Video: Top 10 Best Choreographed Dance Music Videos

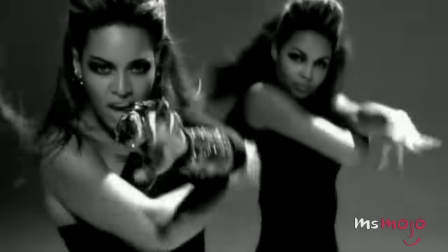(8:25)
Beyonce reportedly wanted to include choreography that could be attempted by anyone.
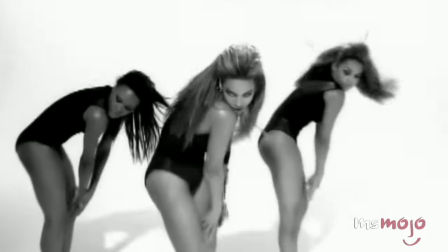(8:30)
And it was, spawning a dance craze that inspired thousands of imitations worldwide.
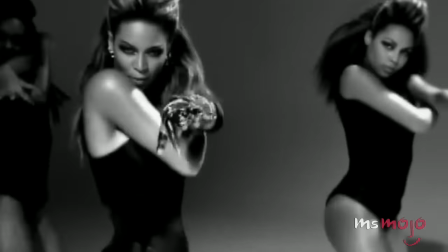(8:38) You should have put a ring on it Don't be there what you think I see it
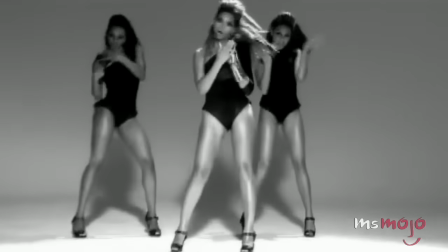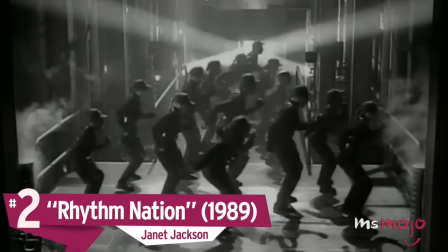(8:49)
Number 2, Rhythm Nation, Janet Jackson
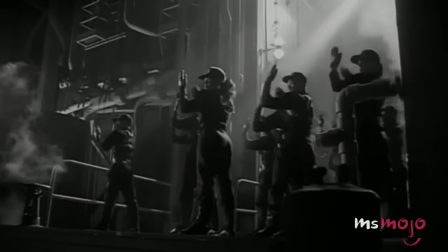(8:55)
Next on our list, we'll be looking at the final music video that made up the long-form Rhythm Nation 1814 film Choreographed by Anthony Thomas,
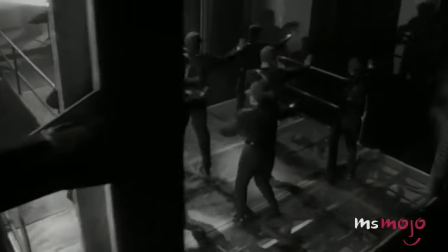(9:04)
the music video was praised Some saying that it set the template for hundreds of more videos in the 90s
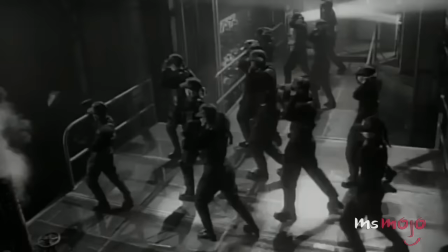(9:13)
Dancing pairs nicely with the military aesthetic of the video, as well as the concepts of equality and unity mentioned in the song.
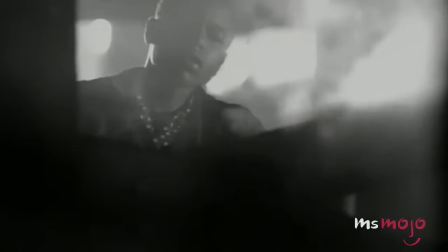(9:20)
Most critics claim this was the video that cemented Jackson's reputation for pushing the envelope in her music and choreography.
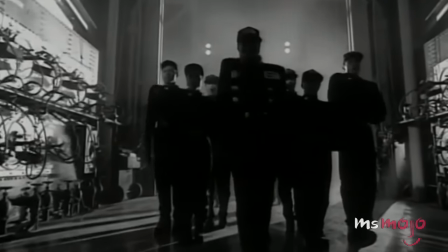(9:28)
No wonder it won MTV Music Video Award for Best Choreography.
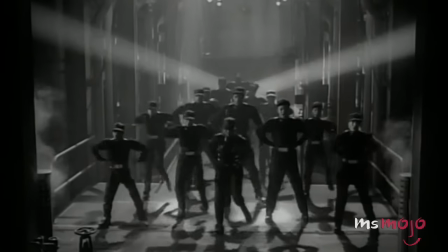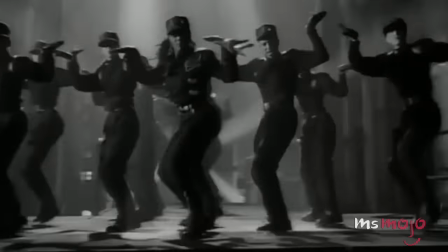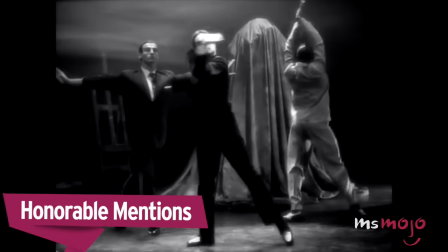(9:45)
Before we unveil our top pick, here are a few honorable mentions. Number
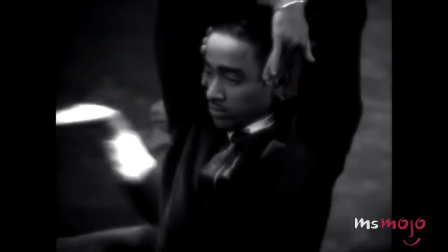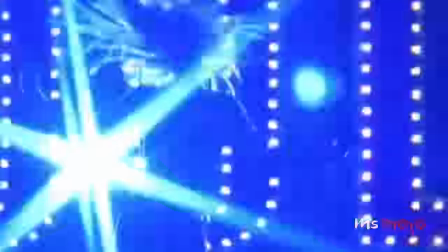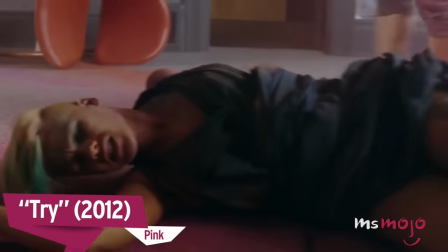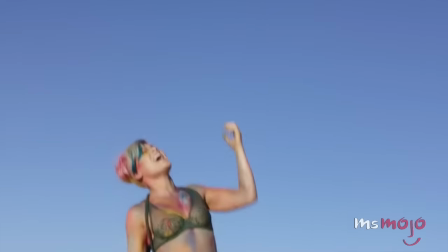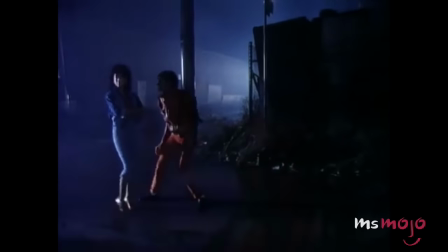(10:14)
1, Thriller, Michael Jackson Come on,
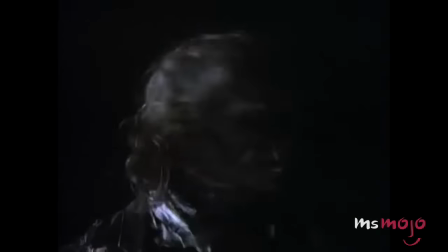(10:23)
how could this not be number 1? Arguably the most popular music video of all time, the choreography for Thriller had a huge effect on popular culture.
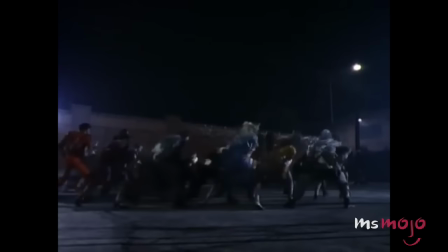(10:31)
Jackson's dance moves were copied and imitated all over the world, along with his look and style.
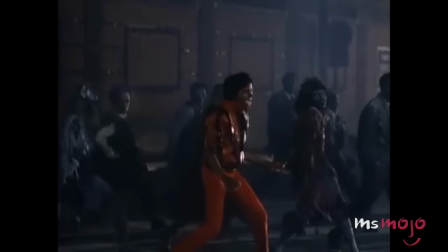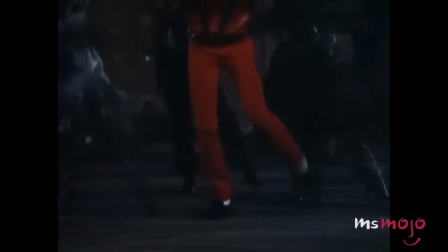(10:45)
It changed the music video industry forever, and has been copied again and again since release.
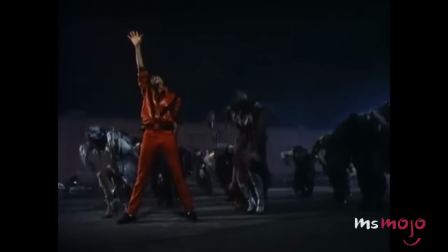(10:51)
Choreographed by Michael Peters, it went on to win an MTV Video Music Award for Best Choreography,
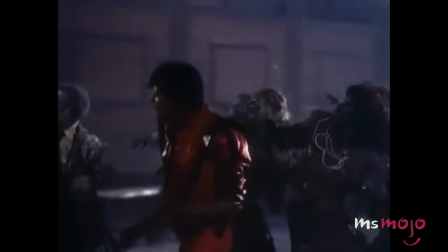(10:56)
along with three other MTV Music Video Awards and two Grammy Awards, all while becoming the most iconic music video in history.
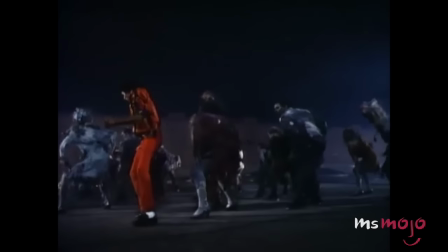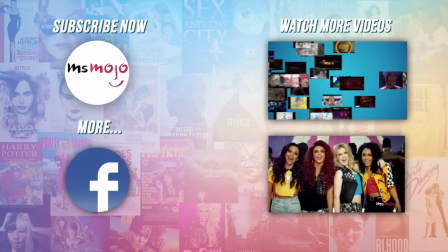(11:11)
Do you agree with our picks? Check out these other great clips from Ms. Mojo and subscribe for new videos every day.